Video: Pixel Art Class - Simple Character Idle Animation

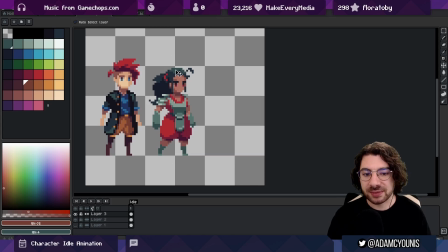4:08 I keep a lot of my character animations in single documents like this, and I separate them with these tags.
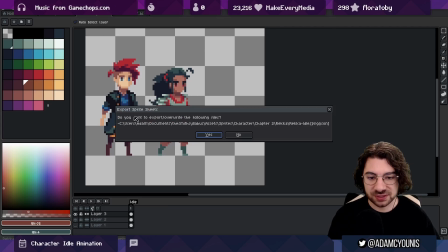4:14 I also have an export script that I've just mapped to Shift T that I can use to export each of those tags as their own sprite sheet. So that's how I do my animation in my game, and you can find this script in my turbocharge your AEST workflow video.
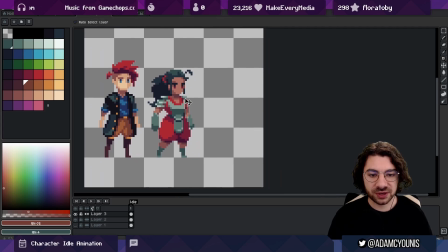4:30 So we've got a reference, we've got a nice idle here.
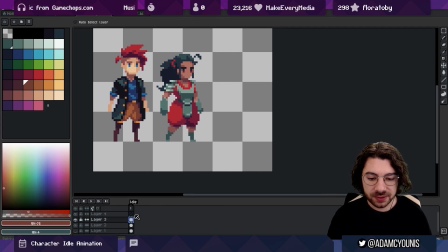4:35 I sometimes will copy and paste this and then just put this on a layer as well.
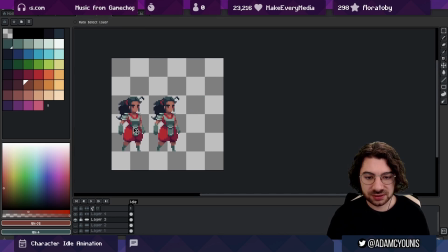4:40 And I might just put that actually on this side here. We'll call this ref.
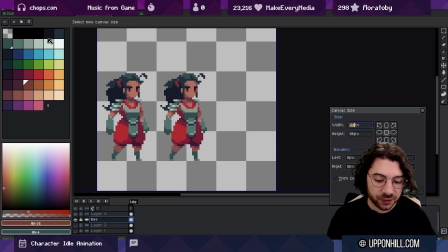4:45 And maybe just for the sake of the workflow, I might make this like 128.
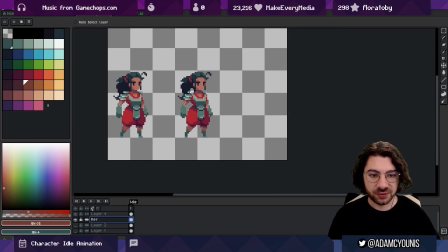4:50 Just so I can put this one out of the way and have like a nice clear space to look at here. I don't want to get too distracted.
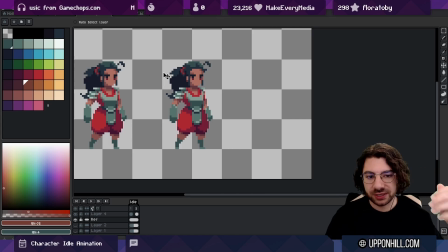4:56 let's say we want this to be just a simple idle. We're going between two major sort of points.
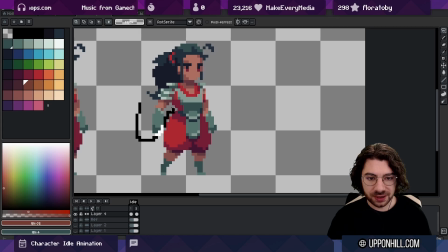5:02 Exhale, inhale. I'm going to take all of the stuff that's above the hips and I'm going to shift it down 1 pixel.
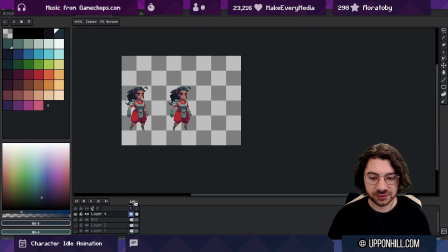5:10 So these are my two, states, I suppose. And I'm going to give 10 frames for this.
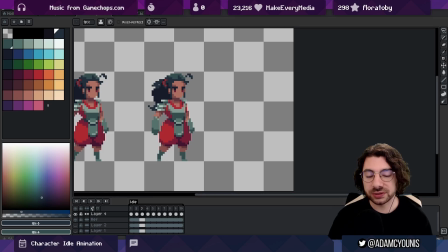5:16 Like most of this stuff is like a holding. So we can do it this way, and I do prefer to do it this way,
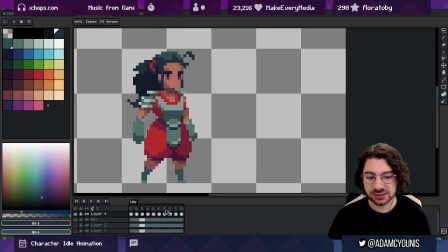5:25 just in case I want to do some more subtle sub-pixel animations during these pauses, right? Like if you look at this, we've got 1 up and 1 down over 5 frames. So the approaches we can take is we can try to modulate those slowly over the course.
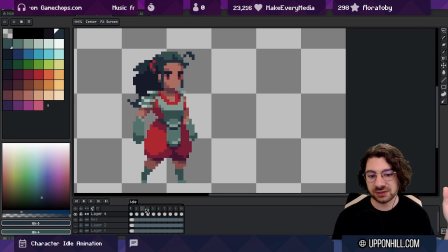5:43 So it's a slow exhale, a slow inhale over 10 frames. Or we can do like 2 or 3 frames either side. So it's like inhale over 3 frames, exhale over 3 frames, and everything in the middle can just be kind of like either like repeated frames, or you can even extend the duration of these frames.
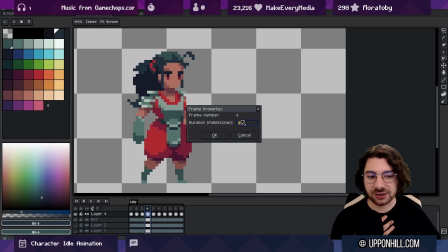6:02 Now for my game, I don't have any way of interpreting these durations.
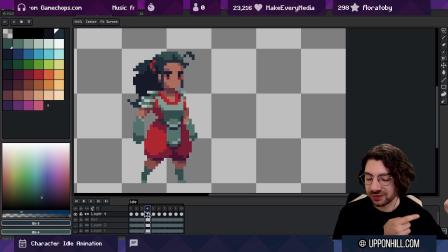6:05 So for me, I'd have to then go into the engine and duplicate the frames, or tolerate them being duplicated here. I'm going to try to like just keep it really simple, and a little bit of wasted data is not a big issue. I might even go to 12 frames actually. So we've got 1, 2, 3, 4, 5, 6, 7, 8, 9, 10, 11, 12. Fine.
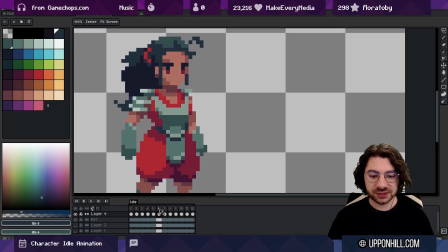6:25 So what I want to do is take this transition point and kind of smoothen it out a little bit.
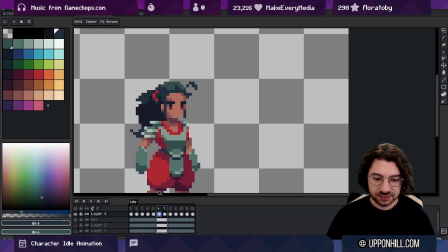6:31 In order to make this feel subtle, right now it feels quite jarring because everything moves at once. But I think what I can do is start with the core elements first and then animate kind of like extending outwards to the extremities.
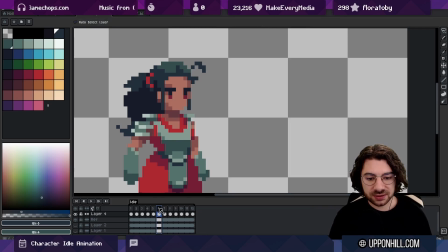6:45 So we can start with the chest and we can start bringing down parts of this.
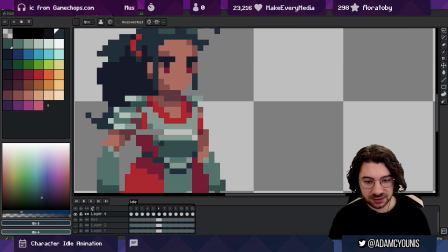6:53 So we can take maybe this part here and start descending that and start just smoothing a lot of this out. And I might even bring some of this up and then feather out this so it's more of a sub-pixel drop.
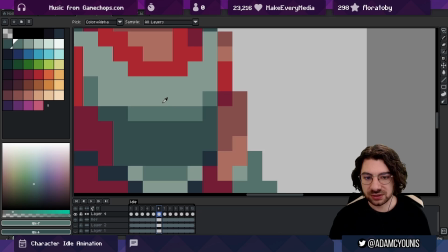7:14 Okay, so this middle tone, it's almost like the white is moving from white to gray to black,
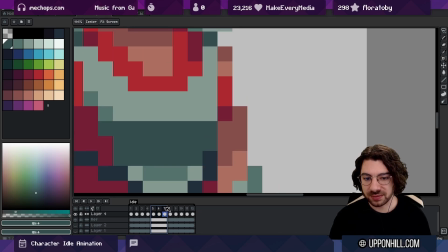7:20 or to the darker gray, over 3 frames, and it makes it feel a lot less jarring.
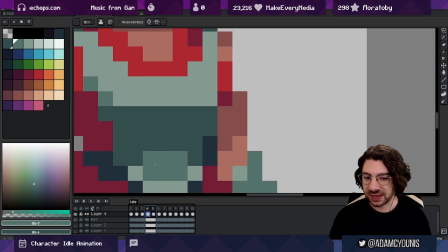7:27 And we might even keep one of these here, so it's this again feels like a transition because it's like 3 pixels moving to 1 pixel,
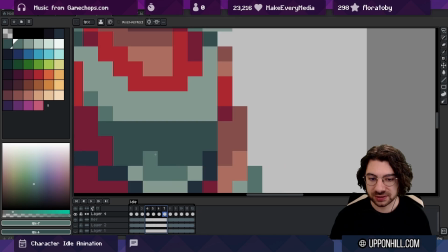7:34 moving to no pixels on this line, which also feels like a transition.
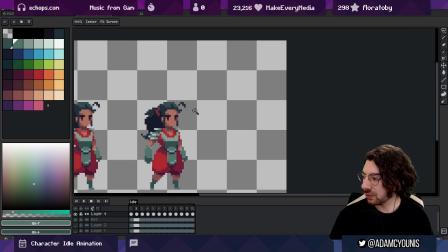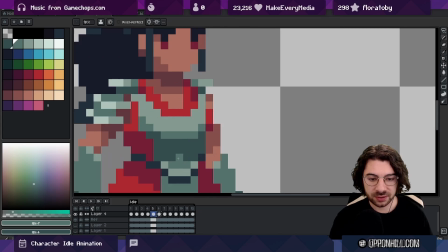7:45 Now I might take this frame, move it back 1 so that we can do it over more than that.
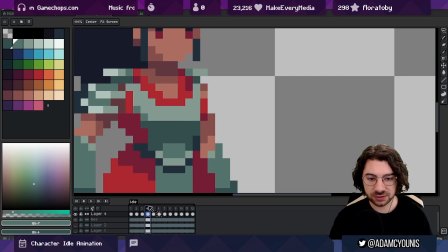7:56 And make it go even more smooth. So here we've got 2 pixels of the gray and then 5 pixels, and then we transition down. We can even bring this in a little to continue that out.